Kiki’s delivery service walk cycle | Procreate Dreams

Walking characters have an appeal of their own, so if you've seen a cute character walking and thought of animating the scene,
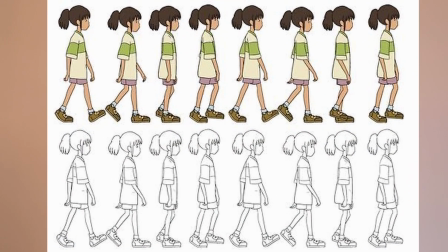(0:07)
but soon realized there were a lot of poses involved, don't worry because I'm here to show you the easiest trick to get it right. Now this is not the most perfect way to go about it. I have just come across a simple technique to get started quickly. So if you want to learn the science behind it and get into the nitty-gritty, I would highly recommend you read this book, The Animator's Survival Kit, and look up other videos on YouTube. I have done complete walk cycles like these, looking up videos on YouTube, and I'm sure you will be fine as well. So let's begin. I switch between Procreate and Dreams during my trial and error phase,
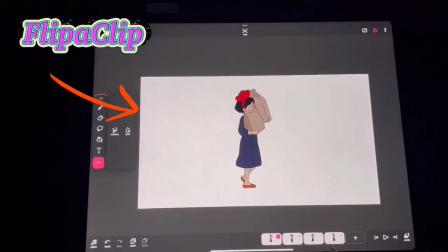(0:42)
but if you get the principles of animation right, you can make it work on any software of your choice.
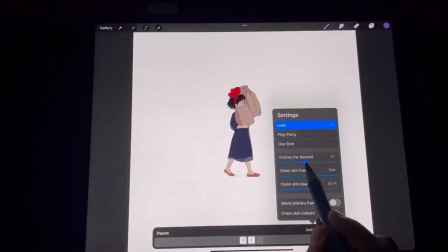(0:48)
Alright, so a walk cycle can begin with as little as 2 poses at 4 FPS, and then you can keep adding to it.
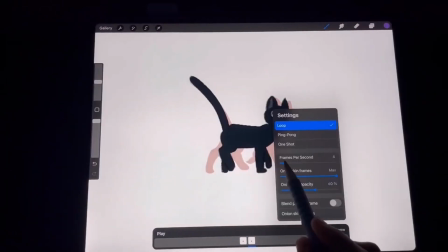(0:57)
Gigi is animated with just 2 poses, the contact and the passing pose.
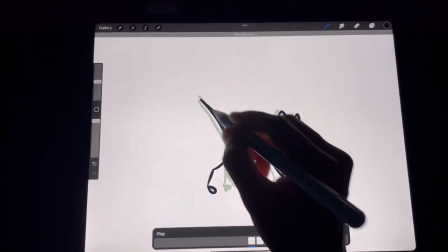(1:04)
And this was the simplest, so I begin with a rough sketch, observe the scene, and try to redraw the feet in the same position.
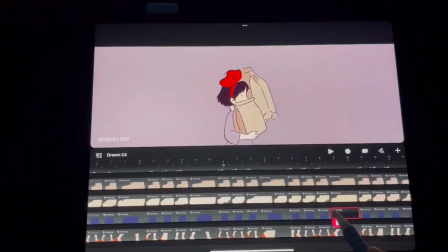(1:12)
Make mistakes and learn. Line art and color are the final steps for any animation, so don't go ahead and color it until it looks nice at the sketching stage.
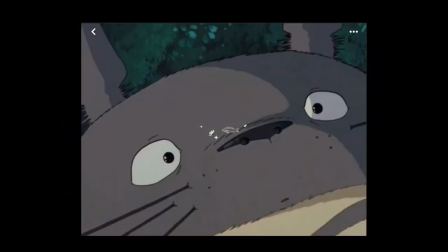(1:21)
The reason I look up to Hayao Miyazaki's animation is that I simply love his style and I'm a huge believer in learning from the masters.
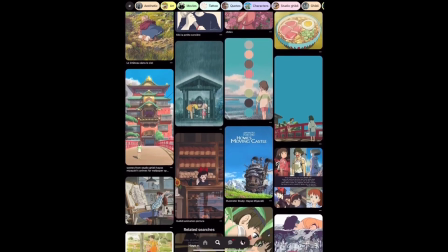(1:28)
So I might as well learn these techniques from his animations and then apply it to my own style.
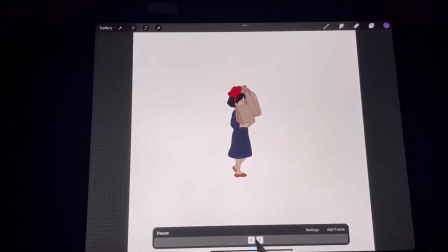(1:34)
Okay, now for Kiki we have the same 2 important poses, contact and passing, to get started.
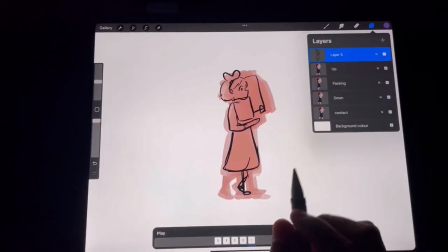(1:40)
If you simply have these 2 poses right, it can already start looking like a walk cycle.
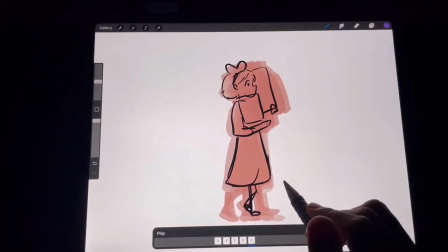(1:45)
I always start by making a very loose sketch of the character and poses, and by clicking play you can see how it turns out. Perfect. Let's add 2 more poses in between, the down and up pose.
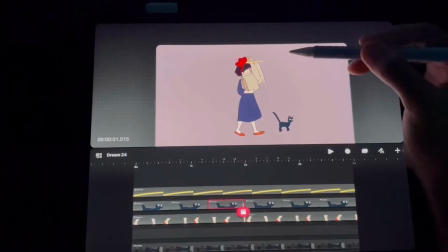(1:57)
Make sure that the height of the character is lower during the down pose, because as you take a step forward,
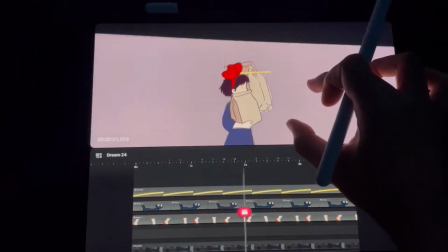(2:02)
the other foot moves behind, and this makes the animation look like it's bobbing up and down slightly.
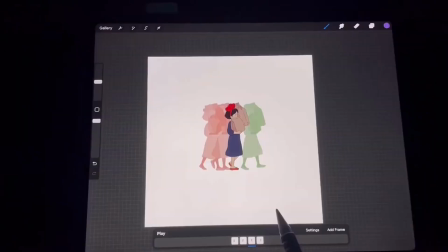(2:09)
In this scene we don't have to worry about her hands moving as she's holding huge paper bags in them.
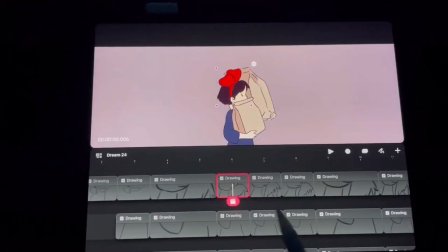(2:14)
But let's look at the secondary movements like the hair and bow moving, dress swaying in the wind, etc.
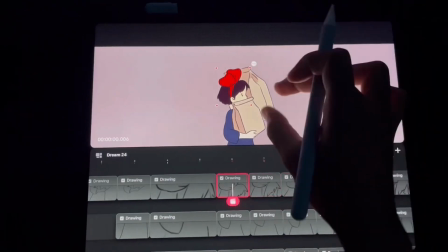(2:20)
Once your main walk cycle is perfect, it's time to add some variations to this.
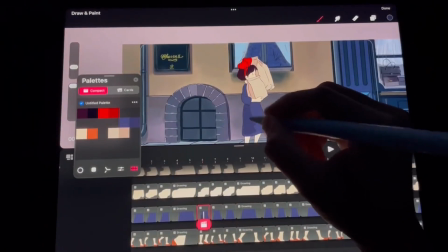(2:24)
So I went back in and erased the hair in a few frames and drew it slightly different from each other with random movements.
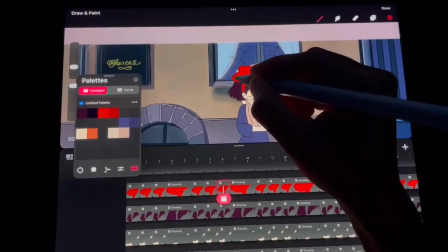(2:31)
If it's your first time animating, I would suggest you try drawing the same frames before playing around with your own.
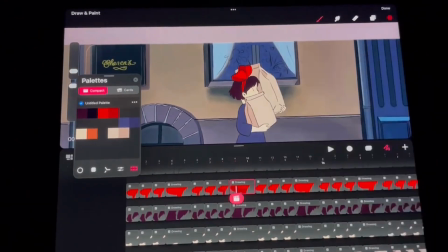(2:37)
Import all the sketch PNGs in Dreams and color all elements on different layers.
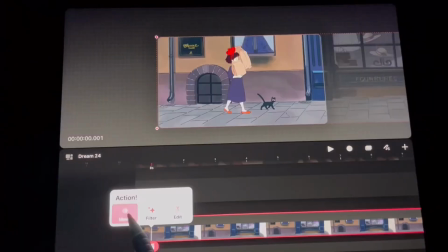(2:43)
Now let's animate the background to pan across using the move and scale option, so that it looks like Gigi and Kiki are moving in the scene.
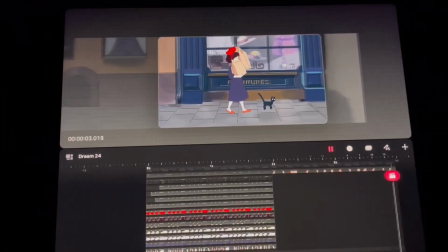(2:55)
So that's all there is to it. If you want to follow along with the files, they have been linked in the description below and are on my Patreon for free. And you can check this playlist of creative experiments and try them out for life-changing results. Keep checking back for other fun tutorials, and in the meanwhile, let me know if you have any specific requests. Thank you so much for your time. Bye.